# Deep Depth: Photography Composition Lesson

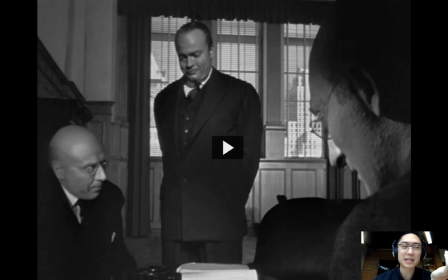And the reason why I call it a bookend is because it's like bookends on a bookshelf, which kind of push the books into the center of the frame, which gives it much more structure and power.
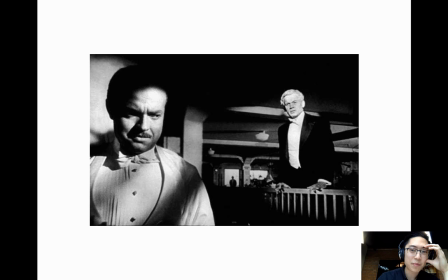Another classic image from Citizen Kane. Man, Citizen Kane's so good. You could see, so first of all, look at the image and see if you could see the 3 figures in the frame. So look at this image and think, what's in the foreground? You got it?
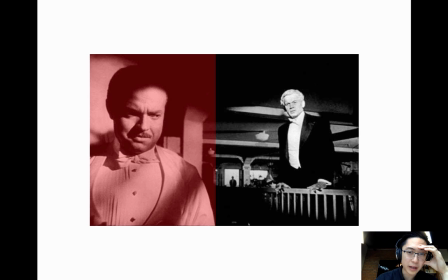It's him? What's a little bit further away on the right side in the midground? You got it?
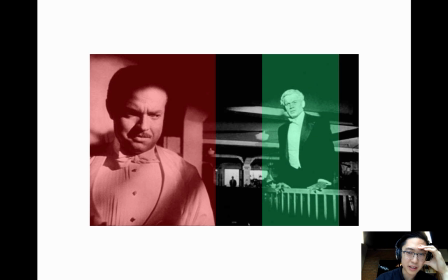And the cherry on top, the last smallest figure in the background? Yep, you got it.
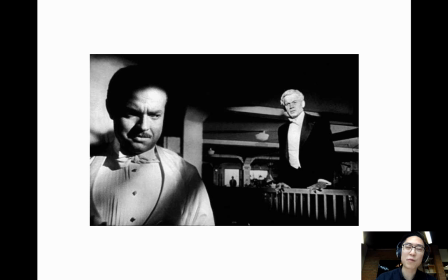So don't do layers for layers' sake, or don't do depth for depth's sake. The purpose is to kind of create an open-ended story.
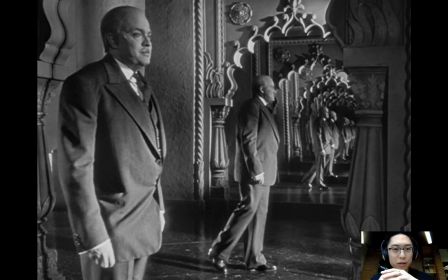Another phenomenal image from Citizen Kane. Once again, so good. If you guys never watched Citizen Kane, just watch it on 8x speed and just look for the cinematography. So you can see here, what's in the extreme foreground? Him.
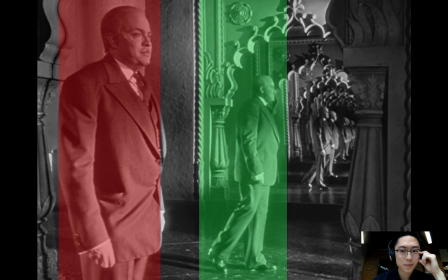Then the midground, him, and also him in the background.
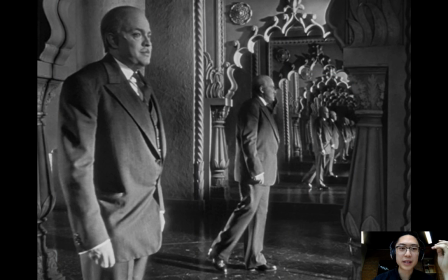And one practical way you can apply this to your photography is if you're photographing your friends, look for mirrors, other sorts of reflections, and you could kind of create these kind of surrealistic images as well.
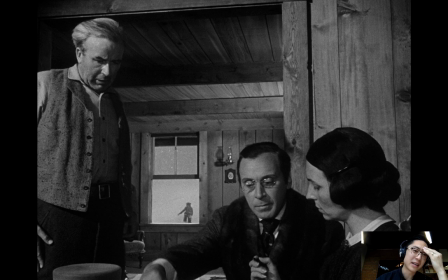This, man, when I watched this scene the first time in Citizen Kane, it just blew my mind. So essentially in the movie, I think it's in the beginning of the film, and the family is talking about our buddy Kane in the background, who's a child at the time, and they're having this conversation in the foreground.
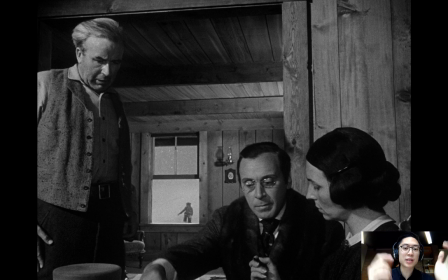And all the while this thing is happening, you can see the kid in the background just kind of playing and stuff like that.
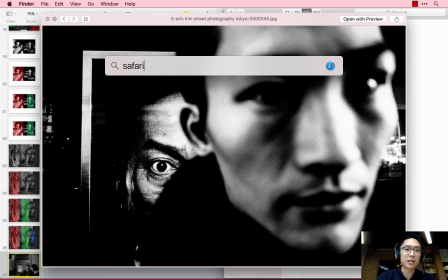And let's see, I'm actually kind of curious to rewatch it. So let's go on the YouTubes and search this together.
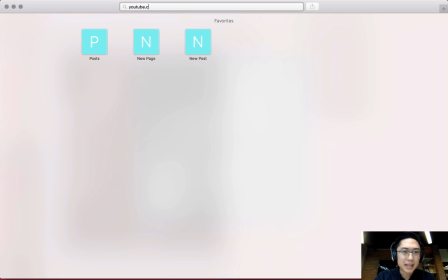So youtube.com, and I press the tab button as a shortcut. Citizen Kane, window scene. I'm sure this is going to show up. So in this scene, once again,
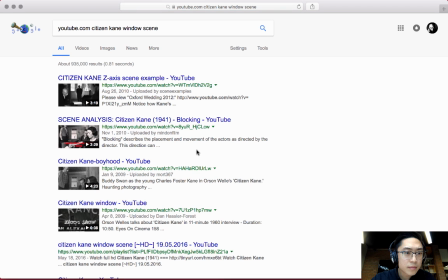Boyhood, I believe it's this scene.
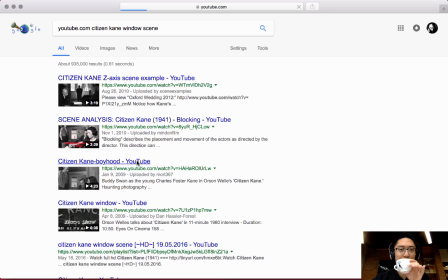And while this is loading, I'm going to enjoy some more coffee. All right, here we go.
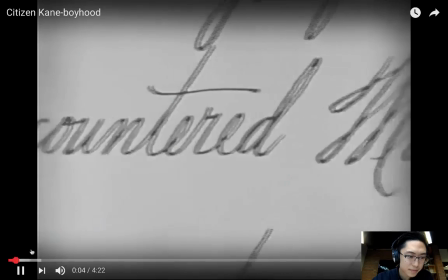All right, beginning of Citizen Kane. All right.
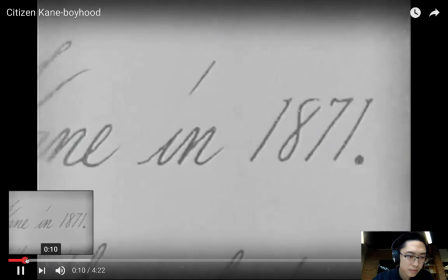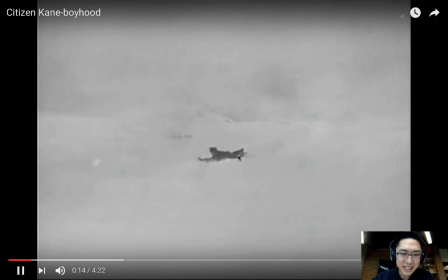So here's Citizen Kane playing as a boy.
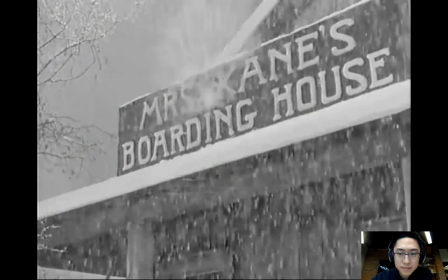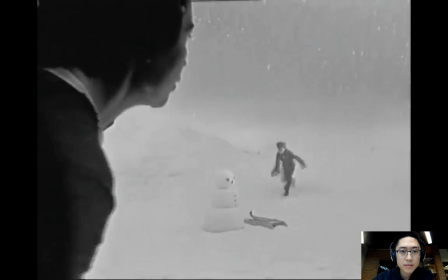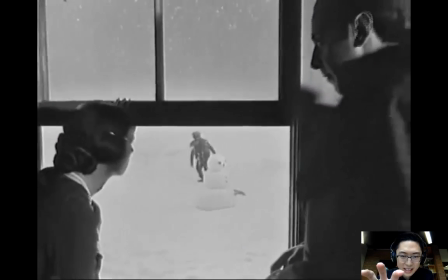Watch how the scene is painting back.
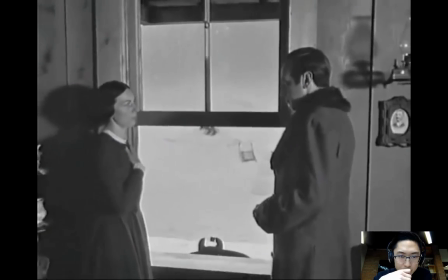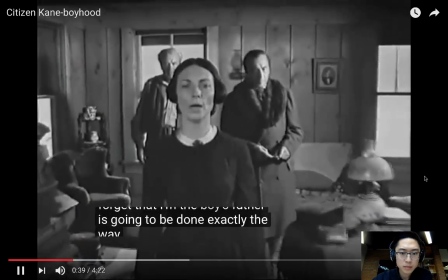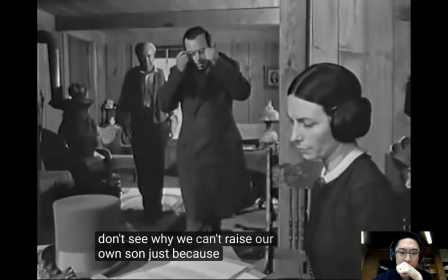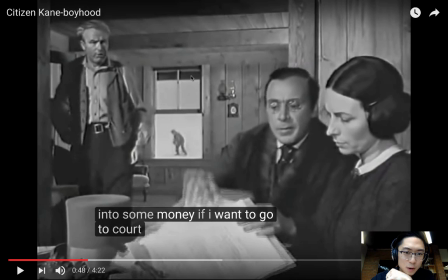Okay, watch this as the whole scene is still unfolding and the kid's playing background.
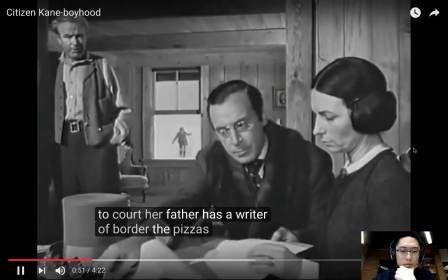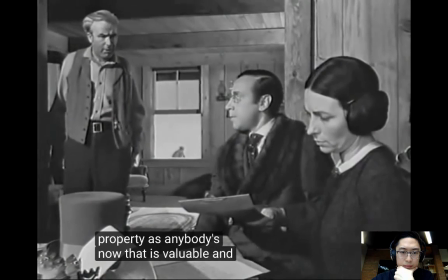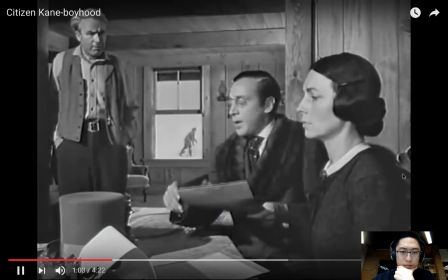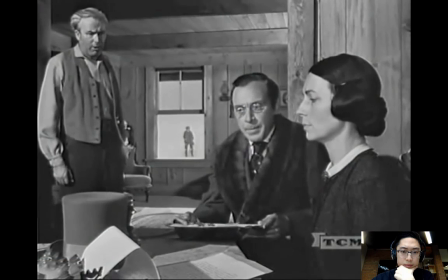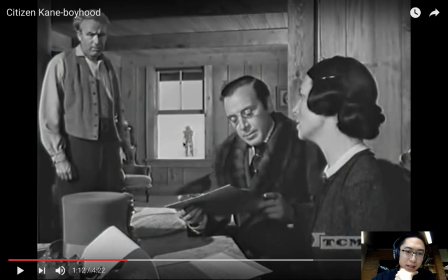Also notice the white space around the silhouette of the boy in the background.